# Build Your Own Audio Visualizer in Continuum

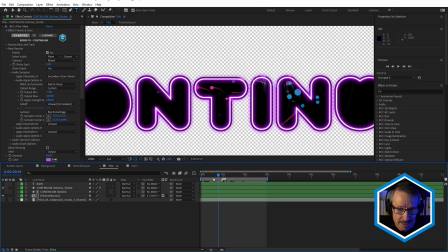(20:16)
So what that's doing is it's making the glow pulse to the music.
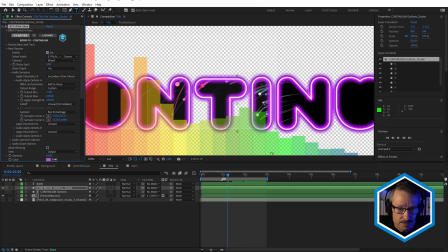(20:22)
But I haven't got any audio selected, so I need to choose my audio. And I might just turn off the graph.
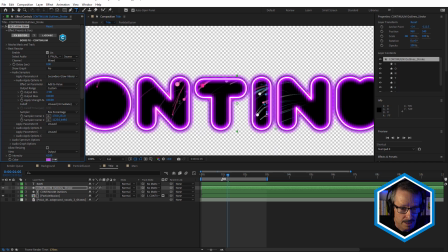(20:30)
Let's have a quick look at this. So once again, with Continuum, having Beat Reactor in many of the effects means that you can really nicely integrate all of the effects together by linking to them to the same audio source. Very nice.
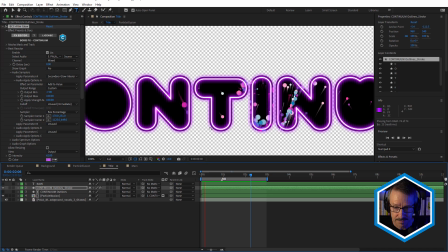(20:49)
I might just turn on the music here. Nice. Nice. So what we might do is I'm going to turn that off.
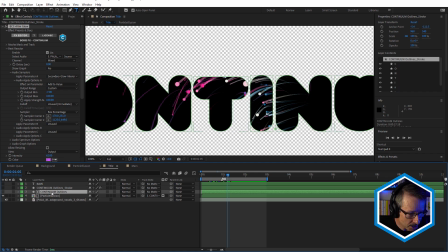(21:02)
It's going to show you how I made that. So I'm going to duplicate that outlines layer and just solo that and just give myself a little more room here.
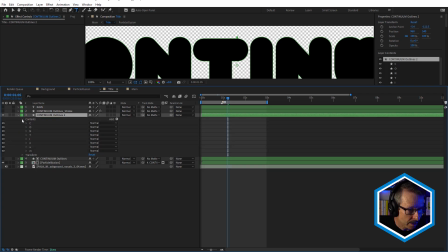(21:14)
So what have we got here? If we just twirl this open under contents, we have all of the letters. So I'm going to hit U, and we don't want the fill, we only want the stroke. We're going to apply the stroke as a single layer though. So what we'll do is,
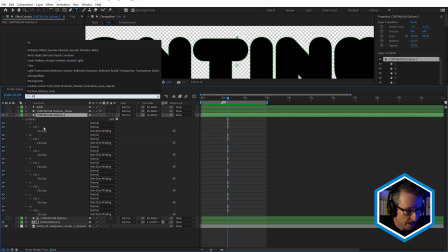(21:32)
with that selected, type in fill, and I'm just going to select all of these fills
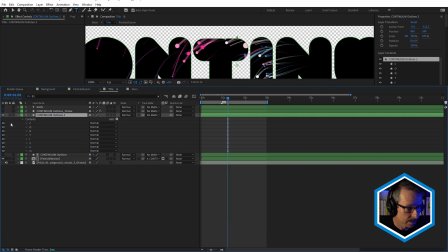(21:40)
and delete them like that. Okay, so we shouldn't see anything.
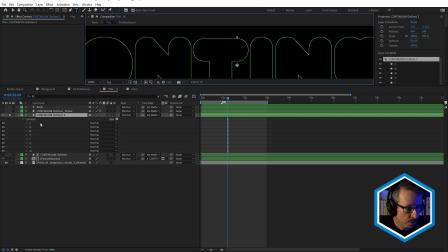(21:45)
But what we're going to do now is apply the stroke. So we'll come into add and we'll choose stroke. And because that's down the bottom, it's applying a stroke to everything. So I think my stroke's width was 4.
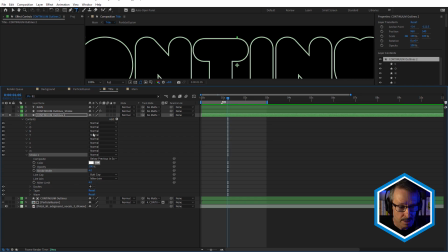(22:00)
So I'm going to just bring that up to 4 like that. I'm just going to turn on the bottom one.
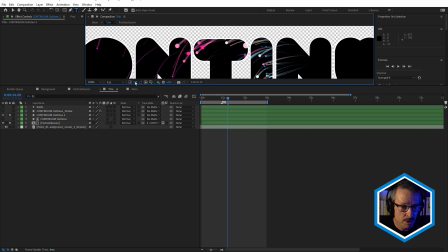(22:08)
And at the moment, this is right around the edge.
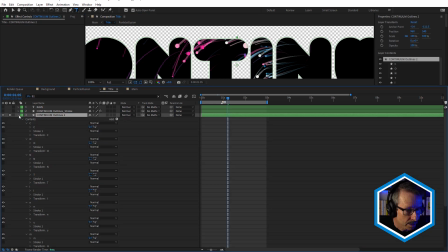(22:11)
So what I want to do with the outline version, come back in and just going to add a offset paths like that and bring that
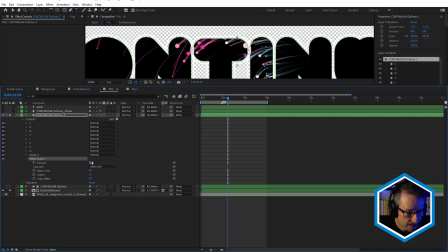(22:26)
after the stroke, and then just we're going to change the offset amount, bring that in like that. And that's exactly how I created that. Okay, so it's nice.
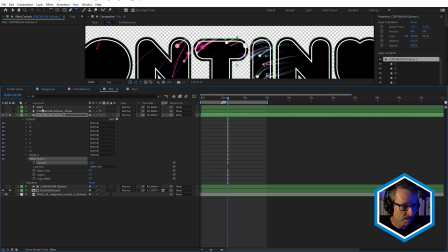(22:39)
I mean, you can use text, of course, and text is great because you can change the text, but I'll often use my text and leave it set up in here. I've changed this to rave, but then I can go back and change it if I need to.
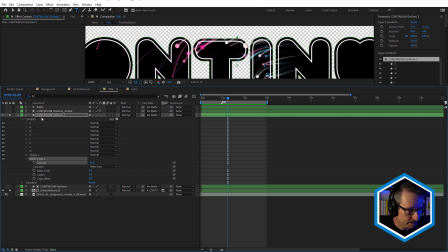(22:51)
But using shape layers in this way gives me a lot of flexibility to be creative. And of course, to this one, I've also applied the film glow effect as well.
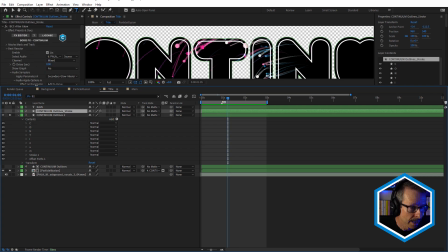(23:00)
So, and if you've got the project open, you can see my film glow settings.
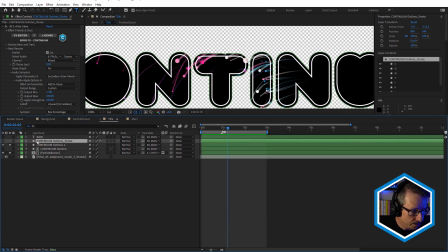(23:05)
So I won't do that. So I'm going to, let's see, turn that one off or delete that one,
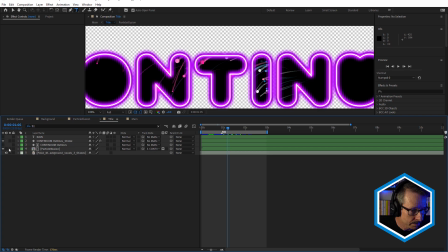(23:14)
turn that one back on, and there's my look. So I've left that linked to the Beat Reactor and come back to my main comp.
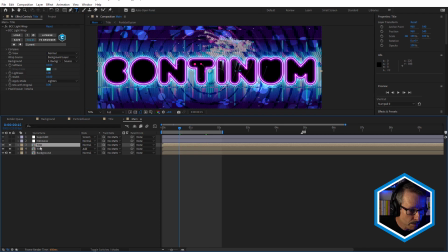(23:31)
Looking good. So the last couple of effects are film glow. I'm going to turn on the film glow effect. So this is just on adjustment layer just to bring out a little more of that pink.
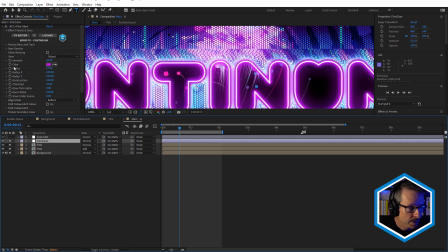(23:43)
We just select that. You can see I've got a very, very hot pink there.
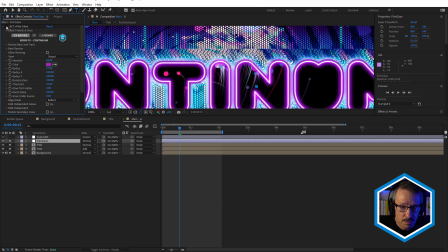(23:48)
And not too much, just I think the threshold's, pretty high.
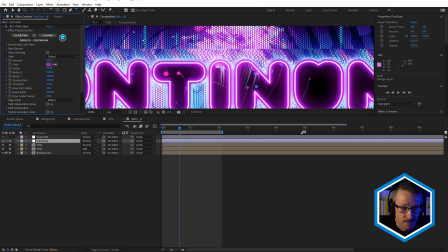(23:56)
If I bring that down, it's going to just blow that out too much. And once again, I could always link that to Beat Reactor as well. So that's definitely a possibility.
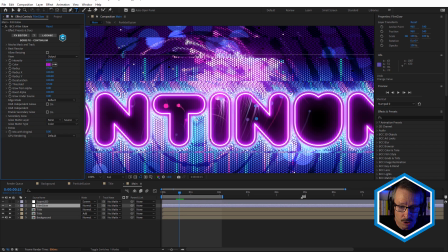(24:04)
And above that, I think just to finish this whole look and really help the text be more integrated with the background, I've used Super LED again above everything. So I duplicated my Super LED adjustment layer into this comp, and all I did was I just changed the scale.
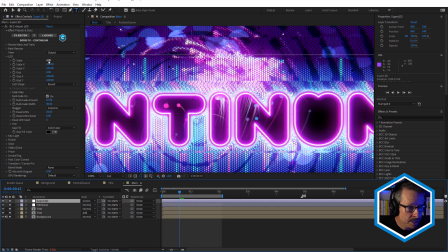(24:23)
Remember we used 8 before?